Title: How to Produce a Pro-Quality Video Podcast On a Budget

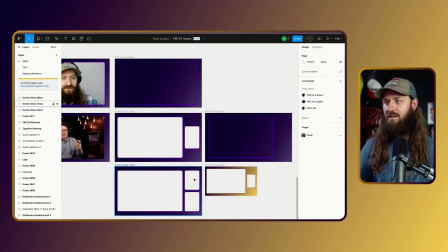(8:19)
But we've got the full screen frame kind of, and then we've got, you know, this screen meant for screen sharing and then one person screen sharing plus two of us.
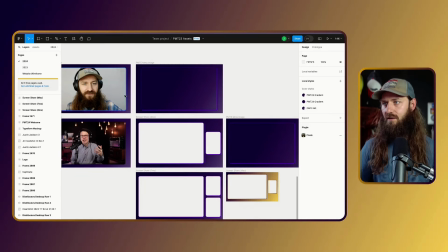(8:27)
And this is just, you know, whatever is in the full screen. It can be either one of us or both of us side by side or the full screen share that we're doing without either of our faces. And so essentially, this is just the top layer in the script then.
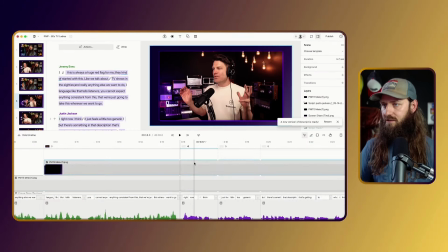(8:43)
And so if we head back here, and if we pull up the layers, we'll see that here, this overlay is right here.
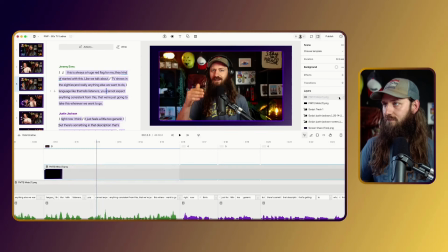(8:51)
And if we go into some of the layouts, if we should be one of these.
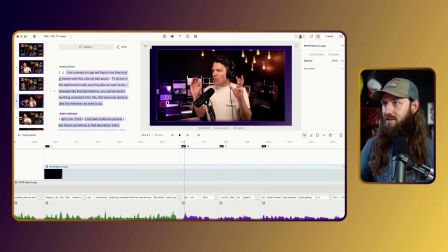(9:02)
Okay, so if we turn that off, then we see that the frame has been lost here. So there is essentially, there's a few layers here and the background layer is just a kind of the gradient background that's part of our branding. Or part of the podcast marketing trends branding.
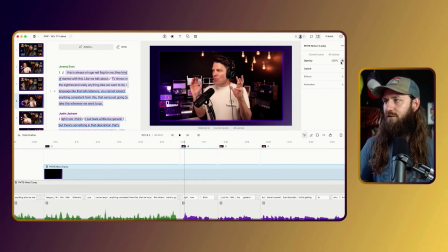(9:17)
And then we've got our videos and then we've got this top kind of frame here that cuts out all the excess stuff.
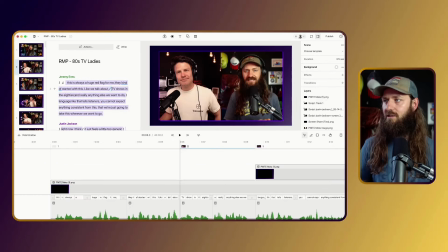(9:24)
And to my eye, makes it look a little bit more tight, polished, professional.
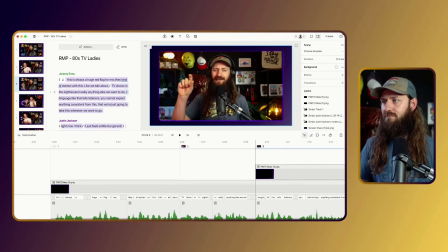(9:29)
So that's how I set that up there. Now that I have my actual kind of studio set up here, I think it doesn't really need it, but it still adds, I think, a kind of nice touch. And it brings some consistency and cohesion to everything because we've got this consistent frame. So as we're switching between, you know,
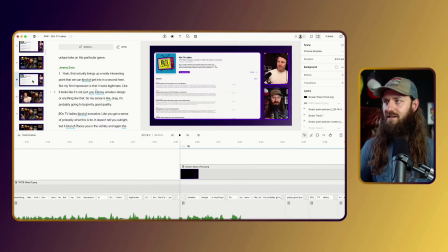(9:46)
just me and just Justin and the both of us and then the screen share, we've got a little bit of consistency in those scene changes rather than it being too jarring or anything like that. And especially when we get into screen sharing, as well as our faces,
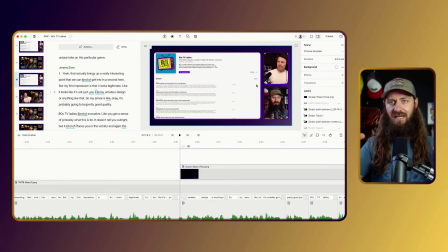(10:03)
then it becomes nice to have some kind of frame that things don't become too cluttered with different kinds of visual kind of assets running into each other here. So typically what I'll do is I'll just open up the previous,
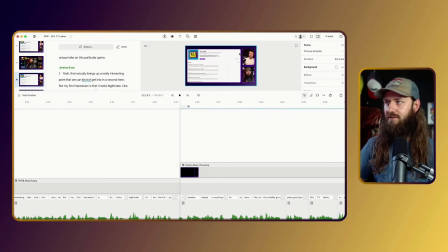(10:16)
whatever the previous video was, and I'll just copy over that frame and place that over top.
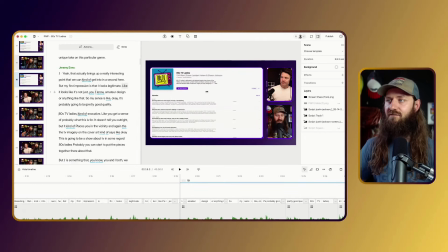(10:22)
And I actually do that before I add the scenes by active speaker, so that essentially you kind of bring it in.
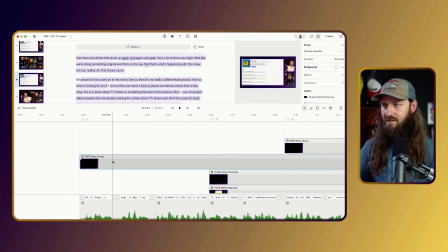(10:29)
And if we look here, it should. So this is the, here's the frame, that the overlay frame right here.
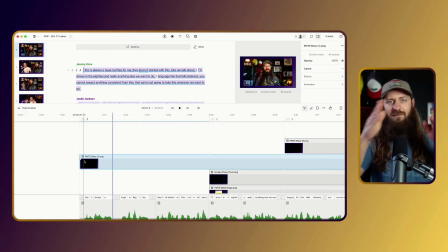(10:35)
I bring that into the first scene when there's just one scene here. I add that, and that makes sure the frame runs throughout the whole session in Descript. And then I add the scenes by active speaker, and then this frame remains through all of those. And so at that point, that will be Justin and I full screen.
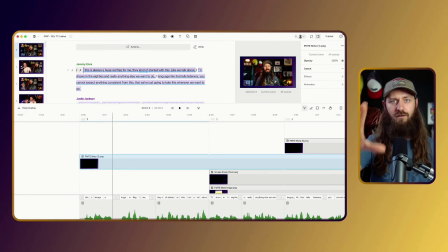(10:54)
And so every time we switch speaking, then it's just either my full video here or Justin's.
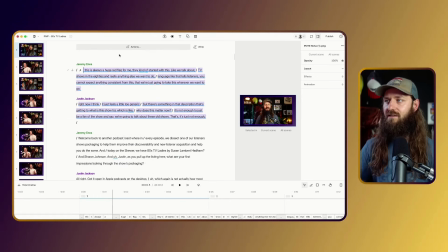(11:00)
And then as I go through, I add a bunch of scene breaks throughout this for a number of reasons, both to hide editing is one of them. And so if there's an edit that happens that like is restarting a phrase or something like that, it's easier to make the cut.
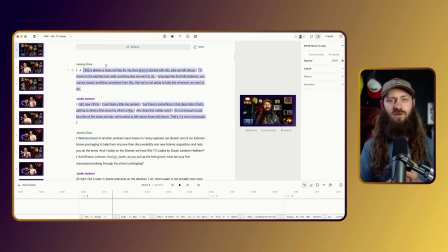(11:15)
Like you don't notice the cut in the video if you had a scene change. And so a lot of times I'll cut to either side by side or then back to solo. And a lot of those I won't. Like there's way more edits in the video that don't have scene changes associated with them, but I only do it when it's like a kind of very jarring thing or it's been a long time since a scene change already.
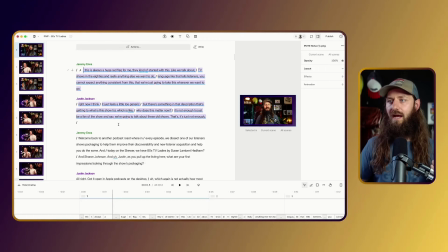(11:34)
So covering up edits is one of the reasons I do it. Obviously, to get to the screen shares, we need to change the scene there. And then the third thing is just to keep the pacing moving. And so especially, I tend to want to front load the pacing of the editing to be faster in the first 10 minutes or so.
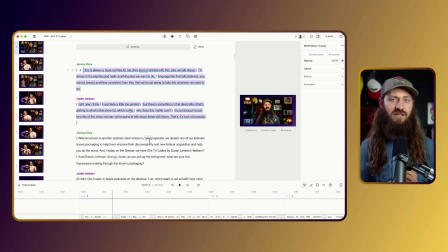(11:51)
And the reason is that with YouTube in particular, I know that people's attention spans are very short, and just the fact that they clicked through to watch the video does not mean that they're going to stick around. In fact, most people who click play are not sticking around past the first, 30 seconds or 1 minute or 2 minutes.
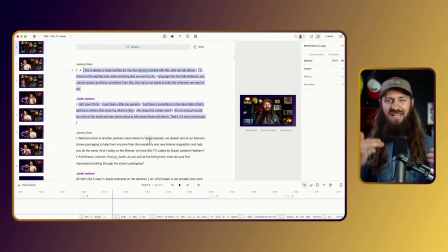(12:08)
And so I'm trying to keep things moving as quickly as possible with a bunch of scene changes. And so you can see here in this first, couple minutes here, or even if we look at what is this, this is like maybe 30 seconds, something like that. So that's about 30 seconds. And we already have, so 1, 2, 3,